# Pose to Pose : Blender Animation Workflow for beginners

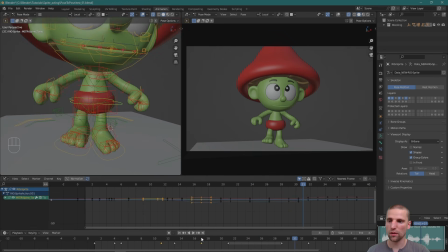I'm going to push the COG a little more for the breakdown key, and all that is down. And that's basically it. Okay, let's select everything.
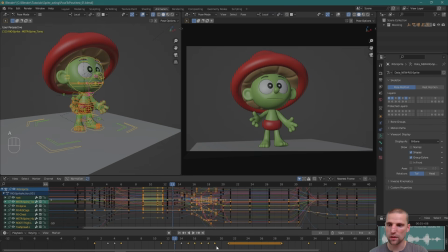And now we can see the breakdown keys are these ones right here, these highlighted ones. And normally I wouldn't have a breakdown key so close, one frame from the original pose. But what these two frames are is the foot control just landing. So that's included in the breakdown keys.
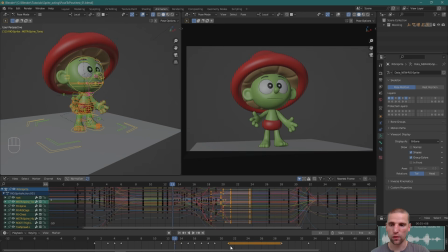But really what it is pose, frame 13, and frame 21. Everything in here is the breakdown keys. Let's go ahead and do the settle like we did at the beginning. And so we're getting into this pose, and you could have the settle be 1 frame, 2 frames, 5 frames.
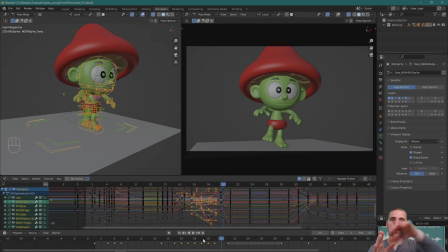You decide how soft that settle is going to be. And the softer it is, the more away from that original last pose you get. So if you want it soft, you go 4 frames. Typically, I only go 1 or 2 frames.
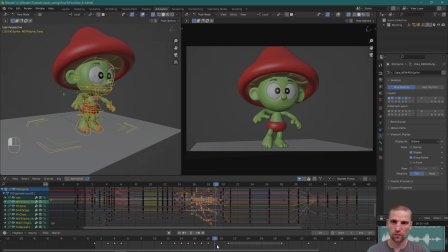But let's go frame 19 in this case. Let's give that a try.
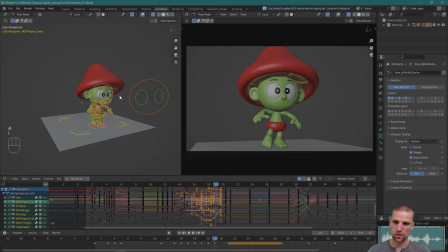I have everything selected. I'm going to insert a key, and then let's move this key over G, and maybe we go to frame either 25 or 27. Perfect. Let's go V and auto clamped.
Family hates me.
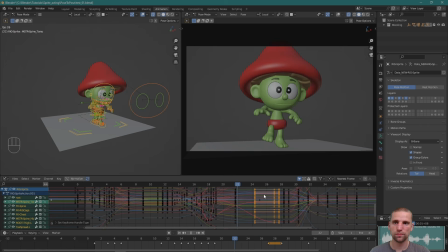Everyone in this family hates me.
There you go.
Everyone in this family hates me. Everyone in this family hates me.
So that's feeling pretty good, and this is the settle. Frame 19 to frame 27. You can see how soft that is. And that's how you can loosen up your performance.
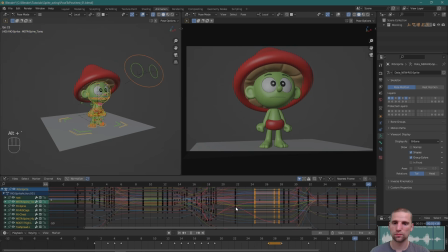Family hates me. Everyone in this family hates me.
Awesome. Let's do the breakdown on this key. I think this is a very interesting breakdown. So let's do that together as well. It's only 4 frames, the distance. Before it was 8 frames between the two poses. There was 8 frames between those. Now there's only 4.
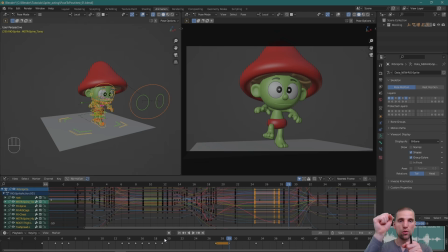So the timing is much more aggressive. And then the contrast between the two poses also are pretty aggressive.
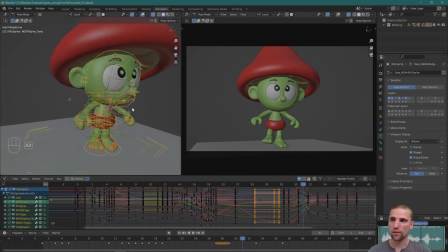And we're going to do some fun stuff, I think, in the breakdown. So let's take a look.
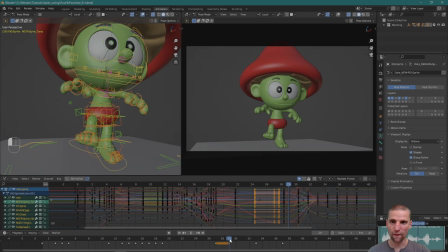Let's start from frame 29, the original pose. And we come down. Perfect. So let's start with that COG.
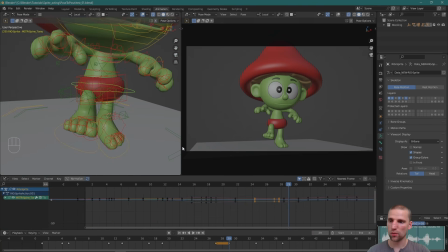Perfect. In this case, I'm going to even push my performance more in my breakdown to even go higher. And then it's more aggressive coming down. So this is one of the fun parts here. Instead of maybe making the breakdown whatever it's going to be, I'm going to delay it up high.
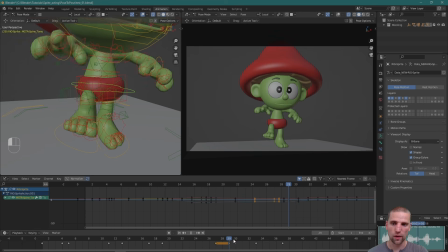And I'm just going to go 1 frame. Really favor this first pose. I'm just going to pull that, be aggressive about it, Make it fun. Perfect. So you can see he goes up and then he's going to come back down.
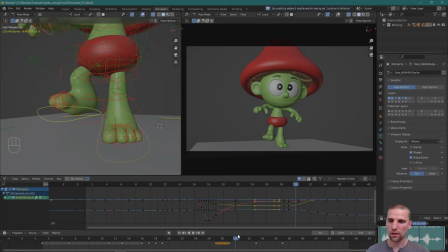Cool. Let's now add the breakdown key for this foot.
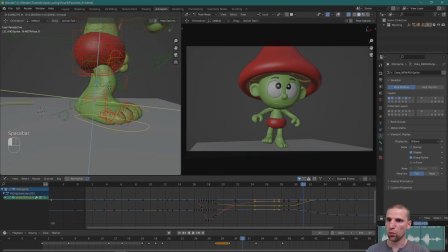So I'm going to really delay that foot. And now really turn it over.
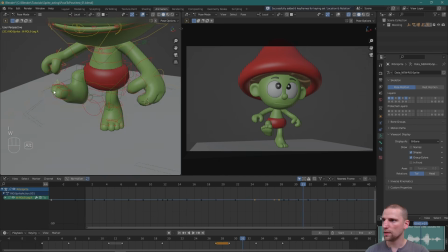Cool. And this knee can come in a little bit. Awesome.
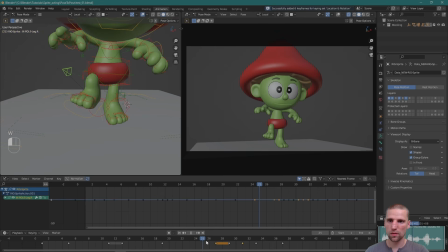Nice. And you can see even from this pose, I could have, and I will, when I do my detail, I will add the delay more like this.
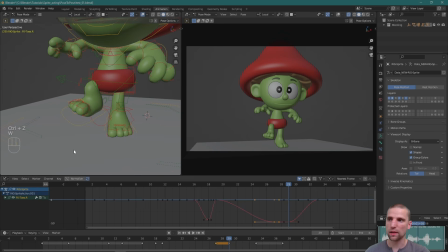So then the contrast is even snappier. But for now, that's what the pose is. Cool. Let's delay
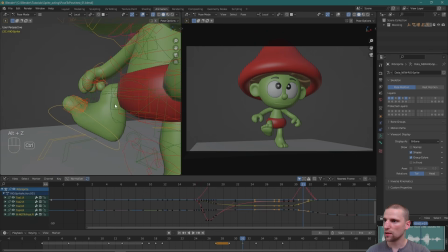the toes even more. Select these, deselect everything. Perfect, perfect. Awesome.